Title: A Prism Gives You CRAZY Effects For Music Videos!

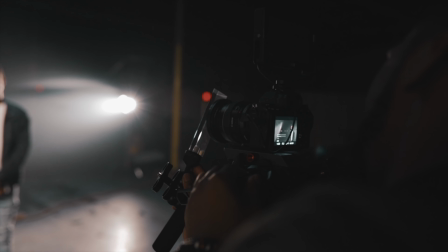249s
I wanted to get some really dope stuff. I wanted to see what the experience was like actually using these prisms on a set in a controlled environment where there was a lot going on.
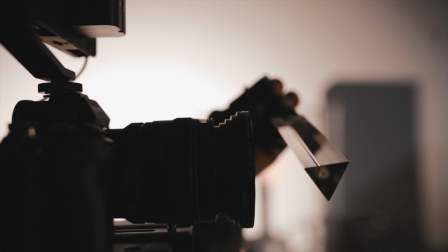258s
How convenient was the mounting options and what did the footage looks like? Everything that you're going to be seeing from this particular music video shoot was shot using the triangle prism option.
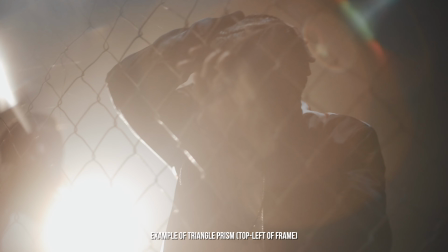268s
I have some other shots that I'm going to be throwing intertwined in this as well with the aura prism,
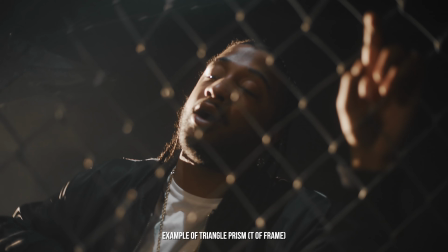273s
but keep in mind for this music video all this stuff was shot with the triangle prism and that was because I wanted to keep the look consistent throughout the music video.
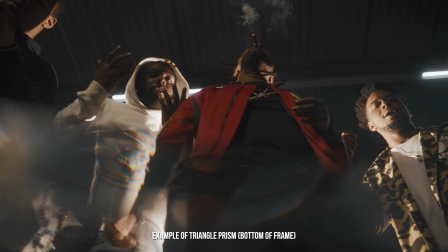279s
So filming with this was a breeze it was everything that I thought it would be. Most of the time for me when I was using this throughout this music video shoot I was using a quarter-twenty thread on the side of my tripod
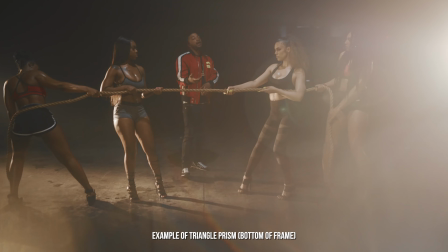287s
to use the articulating arm to place the prism out in front of the lens and if I wasn't doing that I was just shooting handheld and I had the articulating arm coming out of the bottom of the camera. The melting your positioning of the prism is flawless it stays it holds it's not like it's gonna fall while you're shooting. The way that this stuff is put together is really quality honestly.
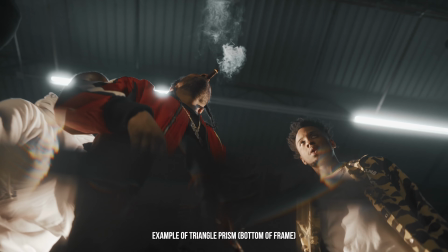304s
This was actually my first time ever using a prism as a foreground item for effects in a video and the effects after I saw them were so unique. When using a prism as a foreground item for music videos it picks up reflections from other places in a shot and it's
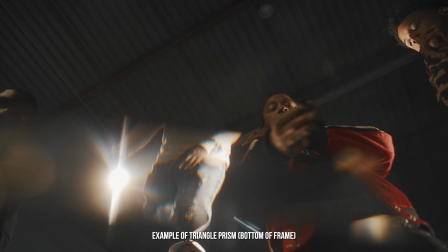317s
really up to you to adjust it and figure out what reflection from elsewhere you want to pick up and put in your shot.
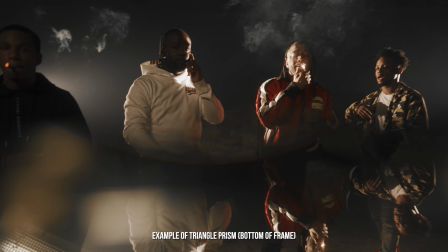323s
So for me sometimes I was getting shots of the sky, I was getting shots of the ground, the artist shoes, the artist legs,
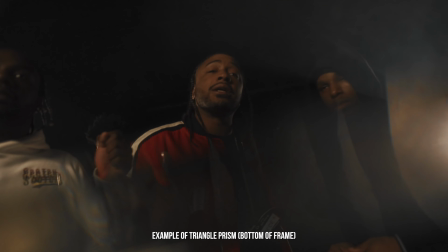329s
just stuff off of camera and off a frame that wasn't there I was able to actually implement into the shot using this effect from the prism.
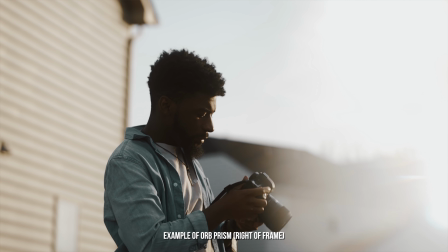336s
I really enjoyed it honestly like my experience using this the effects that I got everything about it is really dope.
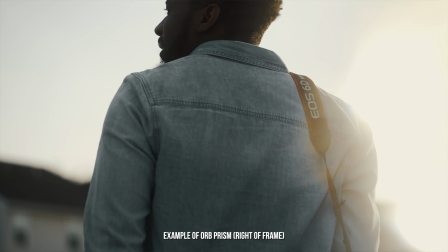340s
The one thing that I noticed about the difference within the two prisms is the triangle pyramid one kind of produced a look that was way different than the orb.
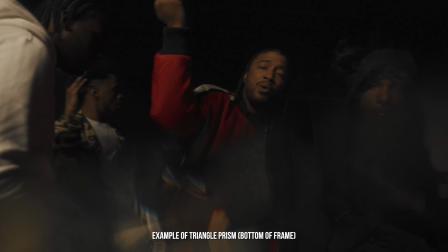349s
They have two different feels which I feel is really dope honestly because they come in a pack so you're kind of getting two different feels and effects within this pack.
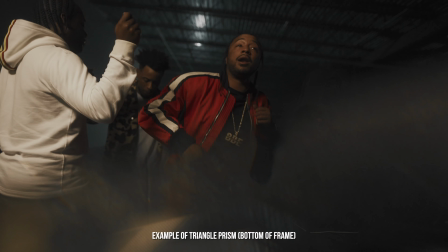356s
So for me I feel like the Triangle Pyramid one would match more so better with the records where I have more hype,
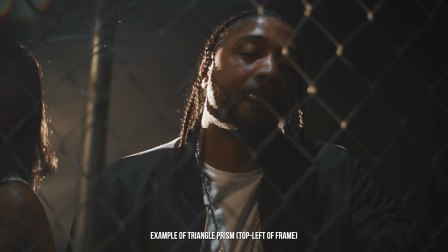363s
more energy, where I'm shooting these music videos and I need more of a turn up look, but I feel like the Orb created more of a softer,
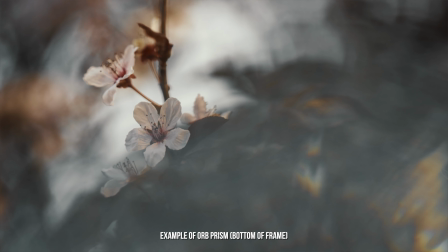369s
more glamorous look and I would use that on like my projects where I was trying to pull a little bit more emotion or I was trying to get like a soft lovey type of vibe with it. So that's pretty much it. I'm going to leave a link down in the description to take you guys over to Prism Lens Effects website. You can check them out on Instagram as well. They're cooking up a lot of new stuff, man.
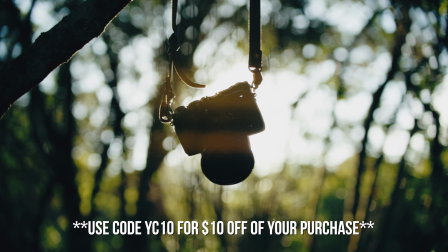386s
Like I said, I'm really just scratching the surface they have a lens filter uh pack that they just announced which can
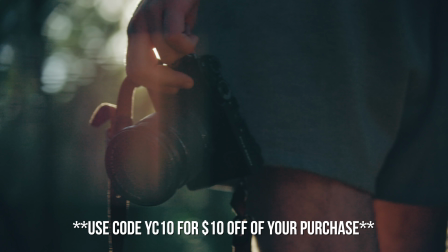392s
give you guys some really dope anamorphic flares and stuff in your footage they have a really dope queue it's a bunch of stuff man so make sure you guys check out the website check them out on instagram i'll leave all those links down in the description one thing that i would love for you guys to do for me man is to go down to the comment section and let me know which prism produced the best look for you like which one did you prefer
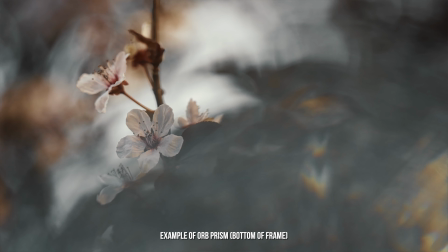409s
more because i think they're both dope honestly like i said i think it's really dope that you get two different effects you get really two different looks But let me know down in the comments which one was your favorite if you guys enjoyed this video Make sure to drop it a like comment also subscribe to the channel if you're new here peace out guys